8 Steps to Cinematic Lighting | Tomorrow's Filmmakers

One major secret that I learned over the years of filming is that if you want that cinematic look in your images and boost the production value of your films,
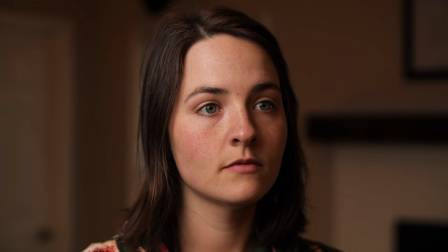(4:18)
simply move the camera to the other side of the light. With an interview, put the light on the other side.
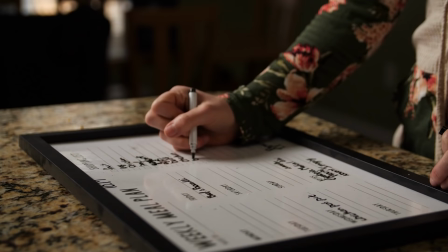(4:24)
If it's a really simple shot and someone's literally writing on a calendar, step to the other side of the person's face.
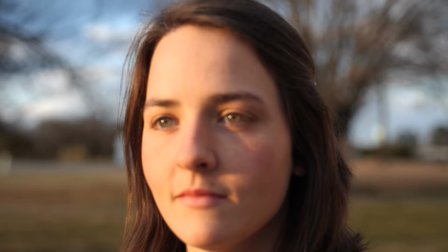(4:31)
If you don't have any lights, just put the light source on the other side of the person's face, even if it's just the sun.
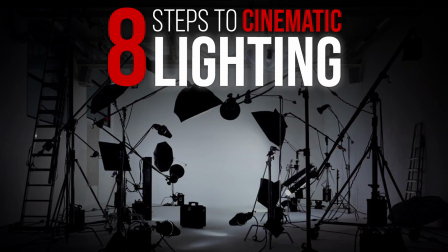(4:38)
You aren't going for like a silhouette look, just a cinematic look. Such a simple step can make such a difference in your production value.
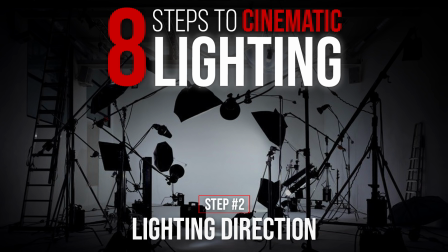(4:46)
Step number two is lighting direction. The entire emotion of your project can change just by slightly moving the light in your scene.
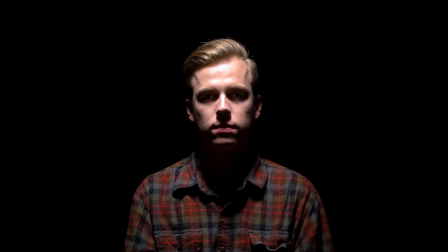(4:55)
If you move the light too far up above your subject, you get more dark shadows underneath the eyes and the person looks less trustworthy and more depressed. If you put the light too low, you will reverse the shadows on the face and the person will start to look like a villain. To get the most natural looking light on a person's face,
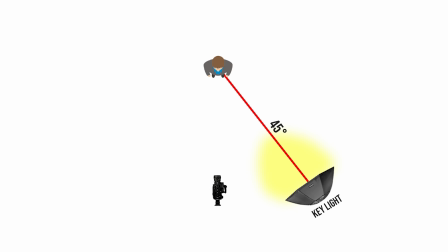(5:13)
you want to have the light at a 45 degree angle on their face, creating an upside down triangle on the subject's opposite cheek.
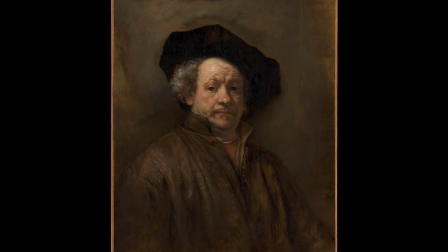(5:21)
This is known as Rembrandt lighting, named after the famous painter Rembrandt who used this in almost all of his portraits.
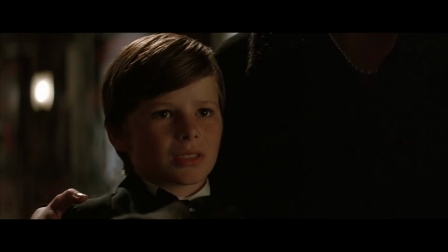(5:28)
This lighting will keep those shadows on the face, but also give enough lighting on the other side to illuminate the eye and slight cheek definition. You'll also create a slight drop shadow under the chin and it just looks natural.
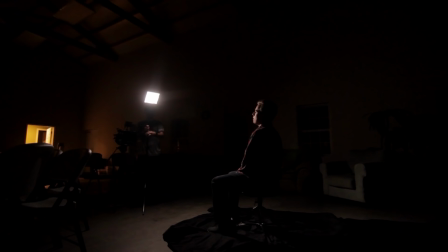(5:41)
If you're setting up your lights, remember that the direction of the light is just as important as anything else.
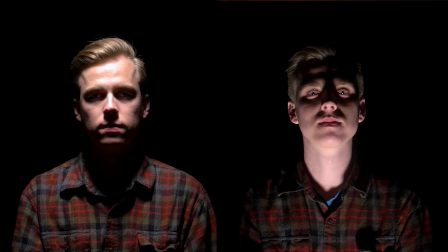(5:47)
If you place the light at the wrong angle or position, too high, too low,
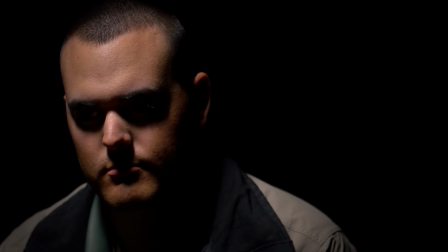(5:52)
it can result in an amateur image or even confuse your audience as to what they should be feeling.
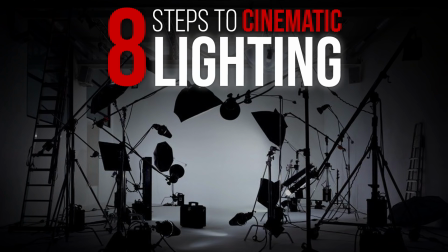(5:58)
Just a slight movement can make such a difference. Step number three is depth. Creating depth and separating your subject from the background is a necessity when filming. You do not want your subject to blend into whatever background they're in. You can create separation by shooting at a lower aperture, bringing your subject away from the background, but you can also add separation by lighting.
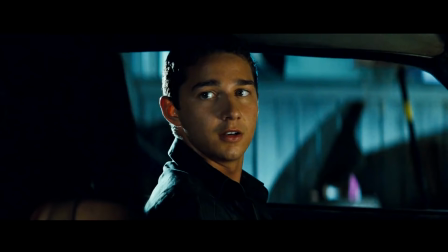(6:21)
And one way is with color. Now, like it or not, the orange and teal blockbuster look is very popular because of the color contrast.
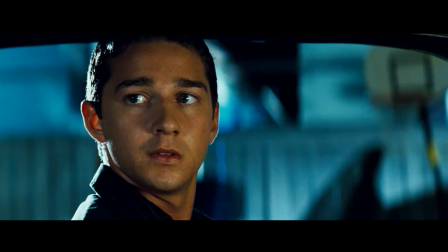(6:29)
If the skin tones are very warm and orange, what is the opposite of orange on the color wheel?
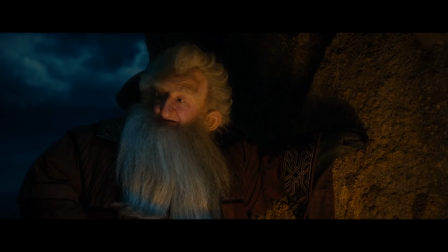(6:34)
Blue. Blue complements orange.
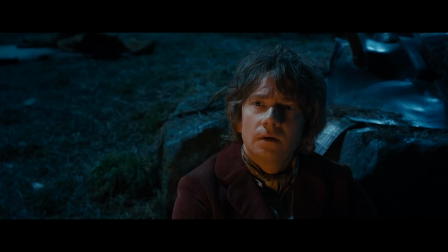(6:37)
You see this all the time in movies and not just in the Transformer movies, but by putting complementing colors in your films to separate your subject,
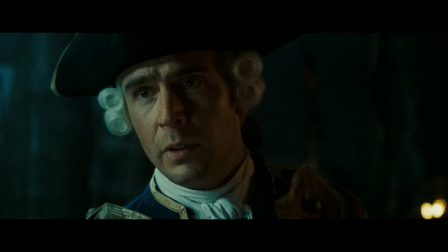(6:45)
you're not only going to make your film look more cinematic, but you're going to add separation from your subject and the background by having two different complementing colors in the same shot.
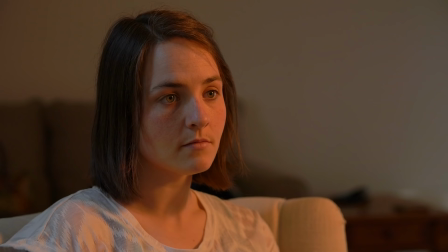(6:56)
And again, it doesn't have to be blue and teal, it could be any complementing colors.
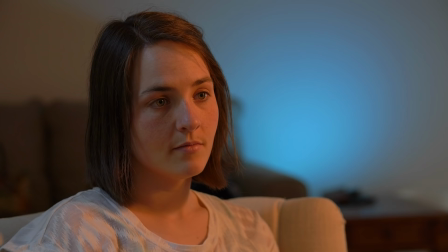(6:59)
So if you have a very warm light on your subject's face, instead of putting another warm light in the background, put a complementing color, like blue.
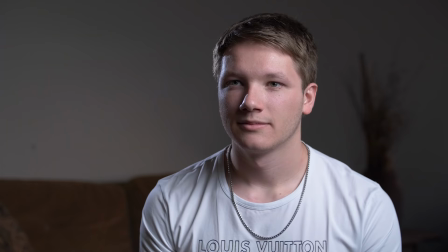(7:07)
Find complementing colors to add depth to your image. Another way to separate your subject is to simply have your background darker than your subject.
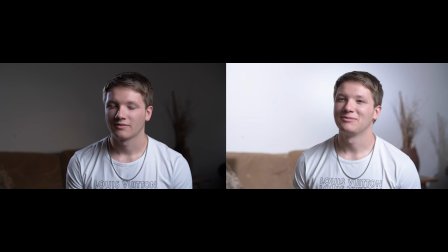(7:16)
If the background is brighter, it's going to be much harder for the subject to stand out. Simply bring down the exposure of the background to where the subject is brighter than what is behind him.
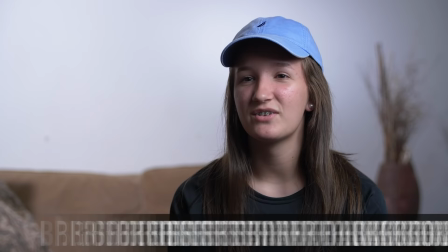(7:26)
It doesn't have to be super dark or super bright, but the formula that I use is brighter shirt, darker background, darker shirt, brighter background.
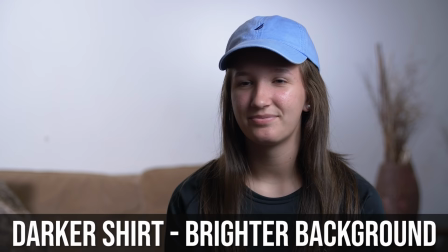(7:35)
You just want your subject to stand out from the background by most of the time being brighter than the background,
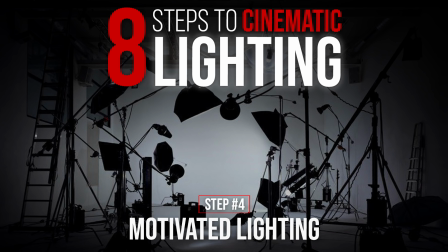(7:41)
but sometimes even being darker than the background by creating depth number four is motivated lighting nothing screams amateur more than unmotivated light now this is light that doesn't come from anywhere and just
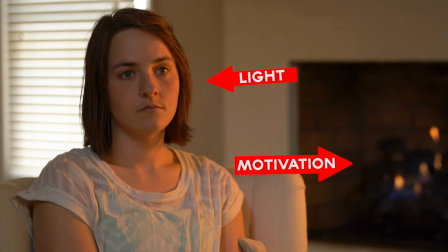(7:55)
kind of appears in the scene motivated lighting means that in the scene the lighting is coming from something in the room and the audience
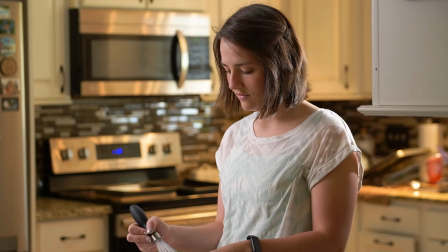(8:02)
knows it if we show a wide shot and there's no windows or anything around and then when i cut to a close-up there's a bunch of light on our subject it just doesn't make any sense Motivated lighting means that the audience knows that the source of the light is coming from something natural.
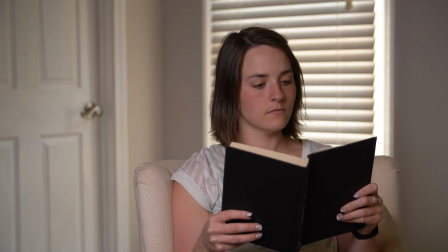(8:18)
If we have a random light on our subject, it just looks unnatural.
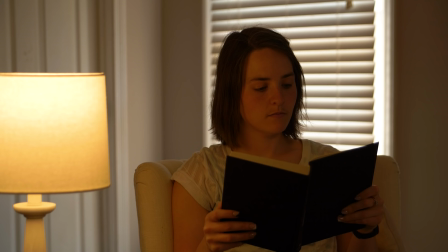(8:22)
But if we simply turn on a lamp next to them, it looks like that key light is coming from the lamp.
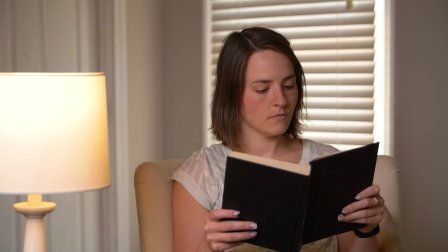(8:29)
Even though in reality, the lamp isn't really putting off much light and wouldn't be able to light up our subject's face like this. But by placing some sort of light source visible to the audience to see, we have created natural, motivated light. light.
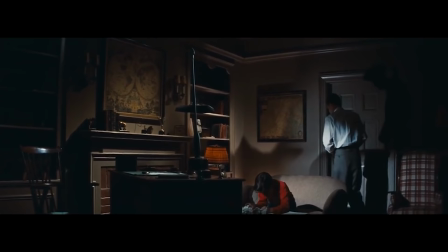(8:42)
In this scene, in Bigger Than Life, this harsh underlighting really does make the tension grow in the scene, but why on earth is there a light in the living room pointed up at them? So make sure you have motivated lighting in your scene.
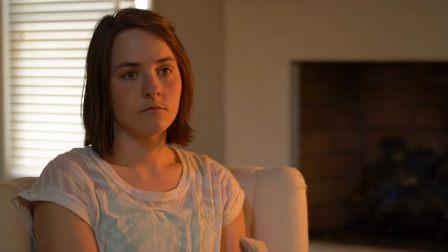(8:56)
It doesn't have to be difficult, and it also doesn't need to put off any light onto your actual subject. It can be as simple as putting a really small lamp in the background. All you want to do is make sure the scene looks natural, and that the audience knows where the lighting is coming from.
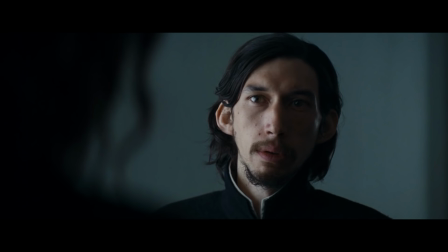(9:12)
In this scene from Silence when these characters are having a deep conversation there's a lot of side lighting on their faces.
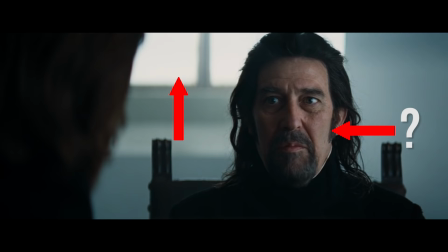(9:18)
The only problem is that there is only one giant window in the entire room producing any light and it's behind them.
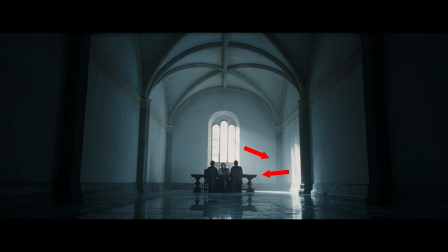(9:25)
So how do we show motivated lighting? We have one wide shot showing light coming into the room and hitting the side of the wall over here.
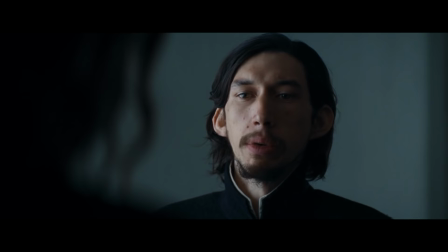(9:33)
Once they show that the side lighting doesn't seem out of place.
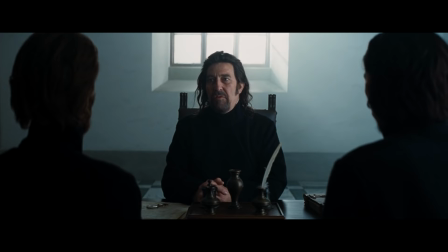(9:37)
Imagine if they didn't show that wide angle shot and it was just a giant window producing light into the room, and then we cut to a close up and it's side lighting.
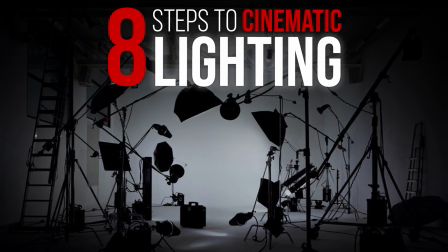(9:45)
It would make no sense. So whenever you're lighting a scene, if there isn't a natural reason for a light to be on the face, create one.
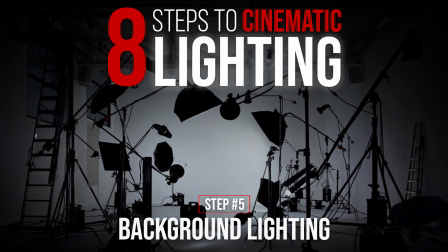(9:53)
Next is background lighting. This is something that many people tend to look over because how important it is to light your subject. But if you forget to light your background,
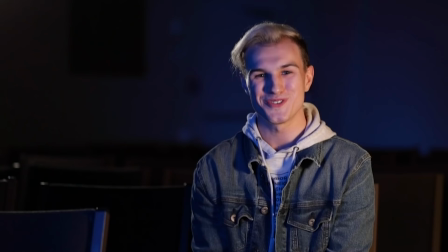(10:02)
your image will not look natural and you run the risk of it looking like a stage play by having all the light on your subject and a completely dark background.
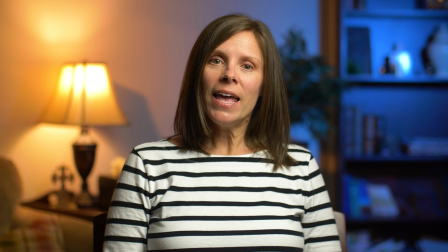(10:11)
And I'm not just talking about interviews. It's important to have some sort of background light for interviews, but in narrative filmmaking as well.
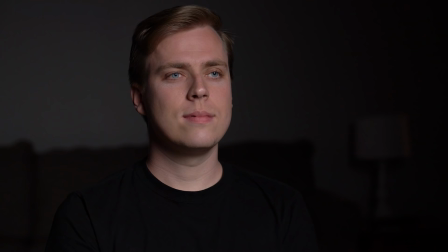(10:18)
Most times this can be achieved simply with just some practical lights.
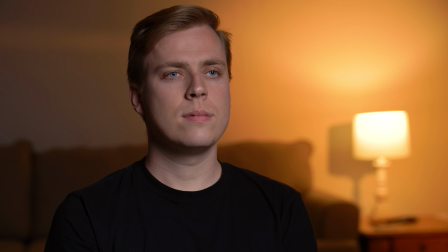(10:22)
You can add a small lamp to the background if it isn't enough light, maybe add a little bit more light to brighten up a certain area if needed.
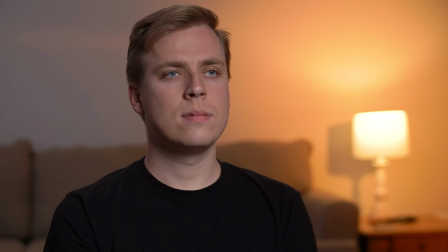(10:30)
You can also add some ambient light in the background by either pointing a light into the ceiling, pointing a light into a wall,
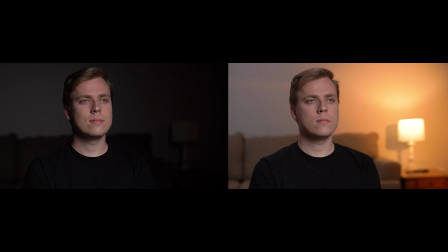(10:36)
into a room with lots of diffusion, just add some sort of life to the background so that it looks natural and doesn't look like the subject was just lit by a stage and they completely forgot about the background.
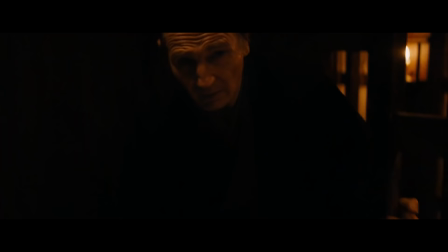(10:48)
Take any movie or TV show and just imagine how a certain shot would look if there was no light in the background.
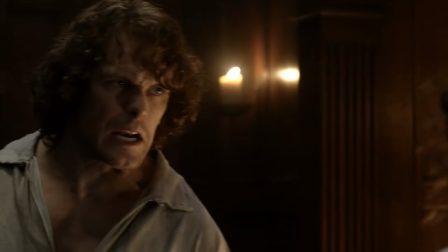(10:54)
This shot would be completely black behind our subject if it wasn't for that small light.
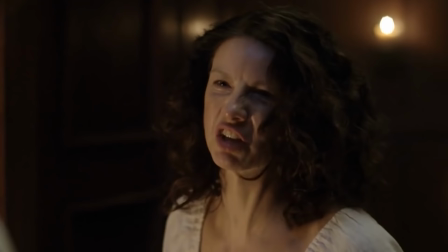(11:00)
Same thing with this shot. If it wasn't for those few candles, this shot would look unrealistic and look like it was filmed on a stage somewhere.
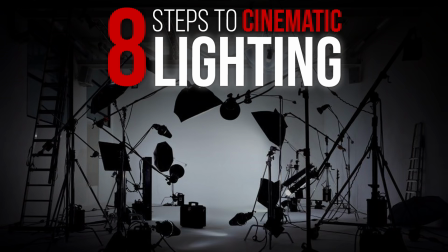(11:07)
Adding a few small lights to the background really make a difference. Next is time of day.
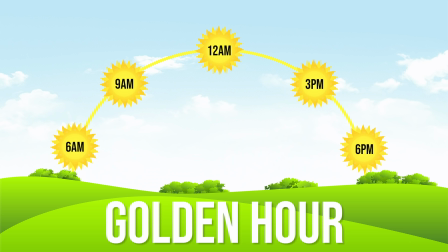(11:12)
And for those of you who don't know, the absolute best time of day to shoot is in golden hour. This would be the first hour of light when the sun is coming up and the last hour of light when the sun is going down.
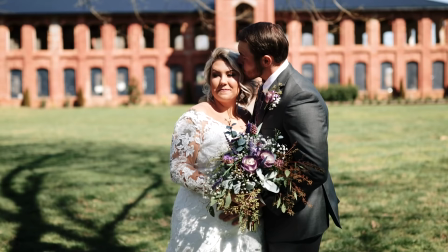(11:23)
If you shoot with the sun directly overhead, no matter what you do, You're going to get an ugly look because the Sun is casting harsh shadows under the eyes And it's the same
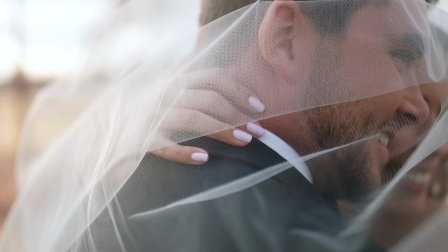(11:32)
as putting a light directly above your subject during golden hour There is no harsh shadows and the light is much
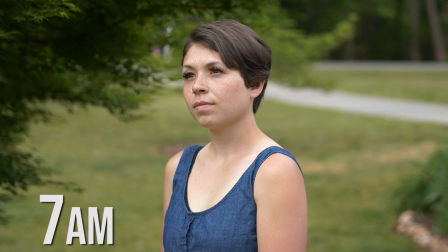(11:38)
more appealing now These three shots were taken at the same day one at 7 a.m One at 12 p.m And the other
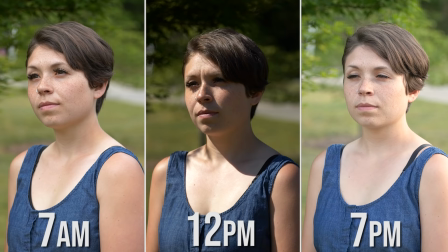(11:44)
at 7 p.m If you were to choose which one looks the best it would be an easy choice It would be the first one and the last one
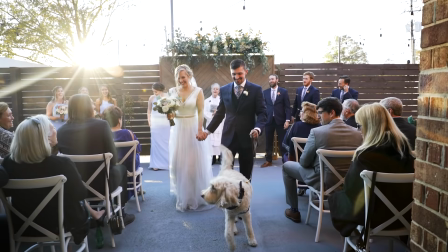(11:51)
and all I did was shoot at a certain time of day Personally, during golden hour, I like to put the sun behind my subject and shoot into the sun.
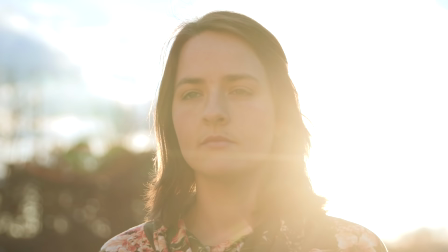(11:59)
This will not only give you a very cinematic look, but will also give you beautiful lens flares.
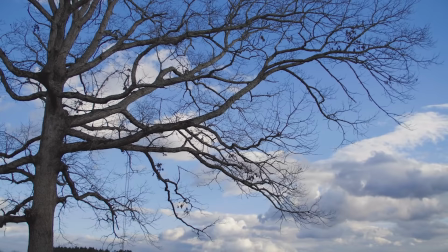(12:05)
And if you plan accordingly, you can sometimes capture lots of detail in the sky when the sun is starting to go down.
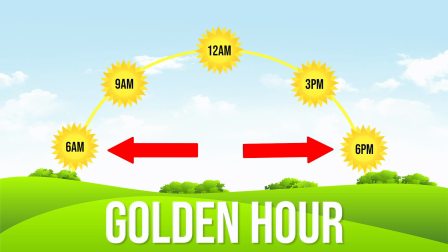(12:11)
Shooting any other time will result in a blown-out sky, but choosing to shoot during golden hour will increase the cinematic quality of your films immediately.